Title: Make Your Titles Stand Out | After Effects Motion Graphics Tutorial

Hey, what is going on, internet? This is Josh Noel from SonduckFilm.
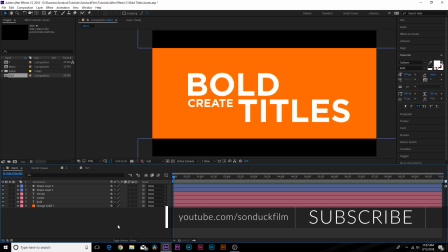We got a quick tutorial today just because I want to explore a really important concept, and that is how to make your title stand out,
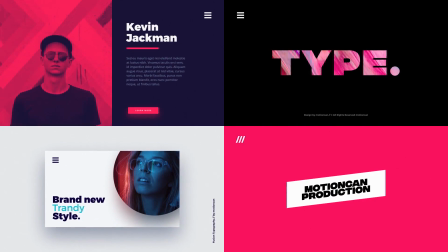how to place them correctly, and how to do a very nice animation to really just draw attention to them and not having to do,
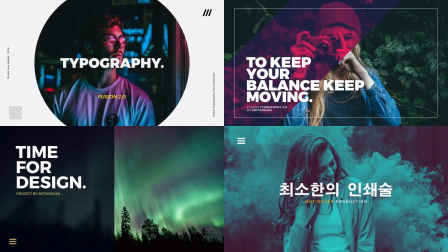you know, standard single line titles or anything boring.
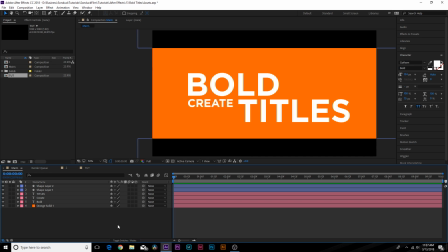I really want to take a deeper look into how to do title placement and how to make the animation stand out. So I think this tutorial definitely needs to be by itself, even though it's such a basic concept compared to, I think, a lot of my other videos where we explore a lot of concepts in them.
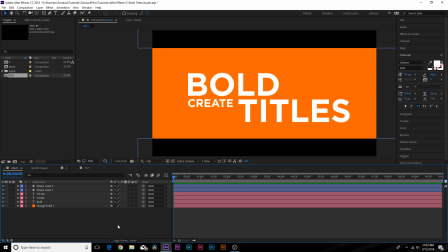This one, I just want to talk about title placement and some great animation to take your titles to the next level using very simple concepts.
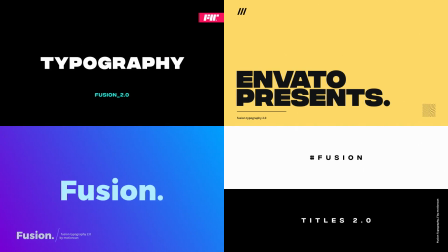So I want to give a quick thank you to VideoHive for sponsoring this video. All these previews you see on the screen here are some of my favorite typography templates.
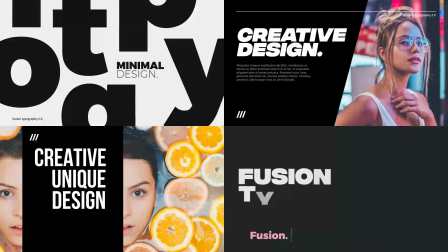Go ahead and check out the links in the description for my top 5 favorite ones if you're in a time crunch or if you need some inspiration on how to place text.
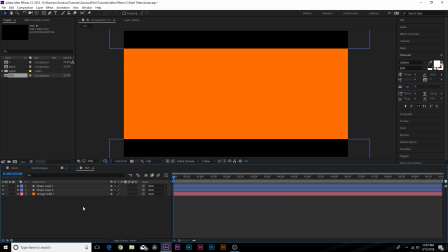Let's go ahead and take a look at what we can do. So here we are, we have a new composition here. And the first things first, I want to talk about typefaces.
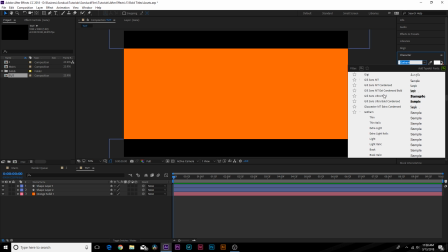So one of my favorite typefaces is Gotham, which is basically still an overused typeface. And in the typeface Gotham, there are several different fonts. So you can see you have thin, light, bold, black, and so on. And the difference between a typeface and a font, if I'll just go ahead and explain it real quick, a typeface is basically the family.
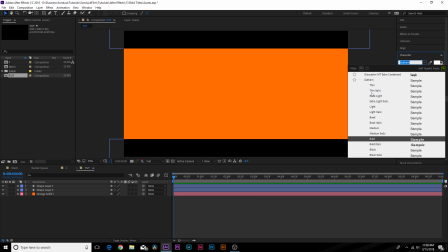So Gotham is the typeface. And all these other variations here, like thin, extra light, light, these are the fonts. So it's good to have a typeface that has a bunch of fonts inside of it. Now, you don't have to do it. One of my favorite typefaces is Beep As New, which we'll take a look at some of these typefaces a little bit later. But for this tutorial, I'm just going to use Gotham Bold.
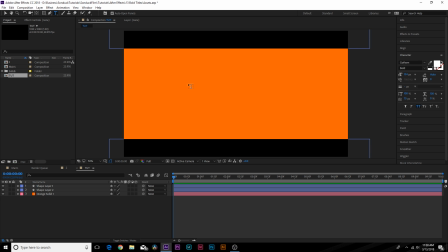I'm only using one font in this entire video. So let's just say we have our text. So we come here, we type it out, and we just put it out on one straight line. Well, you know what? There's not much that we can do here. We can't really make any of the titles stand out. You can come in here and change the variation of a title by selecting it and going to, like, maybe light.
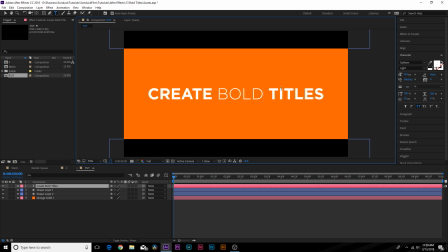You're like, okay, well, you can do that. That's interesting, but I don't know the placement of this is really good at all. It's just a standard title, and anyone can do this. I think to be a good creator, you need to do things that other people do not, and being able to scatter the placement allows your work to stand out, because not everyone's going to be able to recreate that.
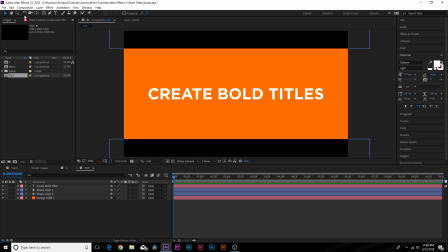They're not going to do that. So what we're going to do, instead of doing a single line text, we're going to create each of these words individually. So we have each of our titles on its own individual layer over here in the timeline, looking good.
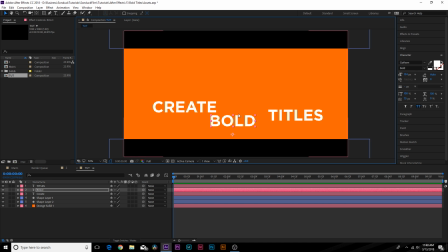So the first thing I like to do when trying to make your text stand out is, what does each word mean? So we have create bold titles. Bold can be probably the biggest word on here, since bold means to make something bigger, right?
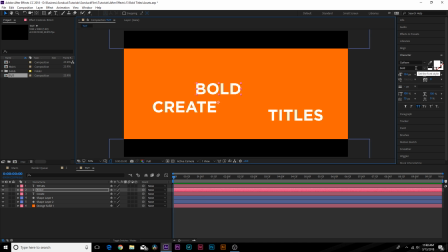And of course, I'm just using the bold font, which has nothing to apply to this tutorial. It's just a good typeface choice, and we'll show you you can do this successfully with one font. So what we can do with bold is make bold a little bit bigger. So wow, now that's nice and big, right? So maybe we'll place it over here for now. So then the next thing I like to look at, what are some of the least important words?
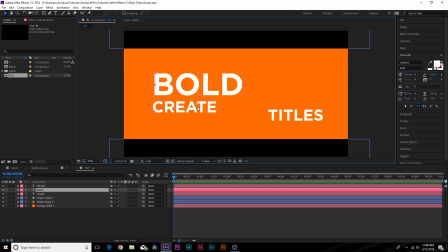Well, obviously, I think each word here is important because there's only 3 words, but if I had to choose one, it would be create, because I want to put emphasis on bold titles. So the objective here is to create as much contrast as possible between the sizes.
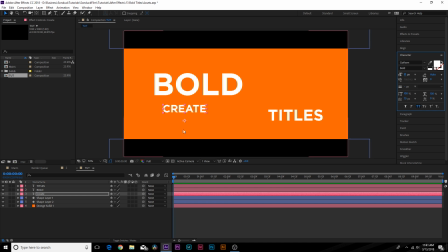So we can take the word create, make this a little bit smaller. And what I want to do is I want to find a nice place to place this, right?
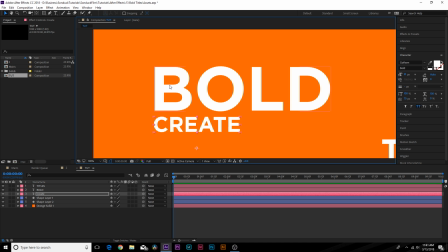So what I want to do is kind of keep create the same size as the B and O as far as length goes, right? So you can see that the E touches the end of the O and the C is at the beginning of the B. And boom, there's some nice contrast between these 2 words.
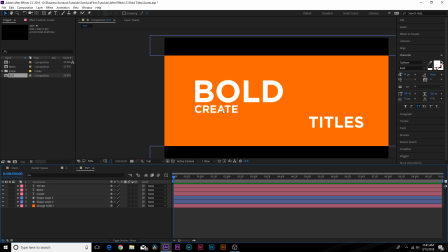Now, of course, it's not in the same order, but with animation, we can make it read in any way that we want. So now we have the last word, which is titles. And I don't want to leave it here because look at this. So we don't have that much contrast here. So with titles, we can make this word even bigger. And perhaps just to have some consistency here, I'll make sure this is the same size as bold.
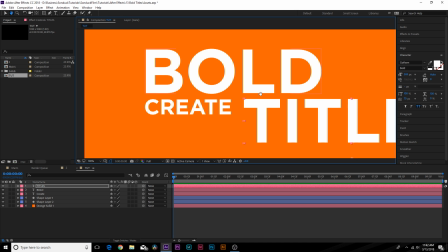So titles is the same size as bold, and I'm going to make sure that this word aligns with the L in bold.
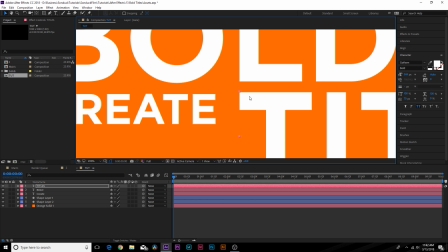And it's at the same height as create.
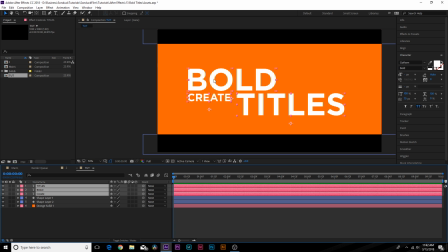So now we have our title and we have some parent contrast, and instead of doing one single line, we have this scatter here.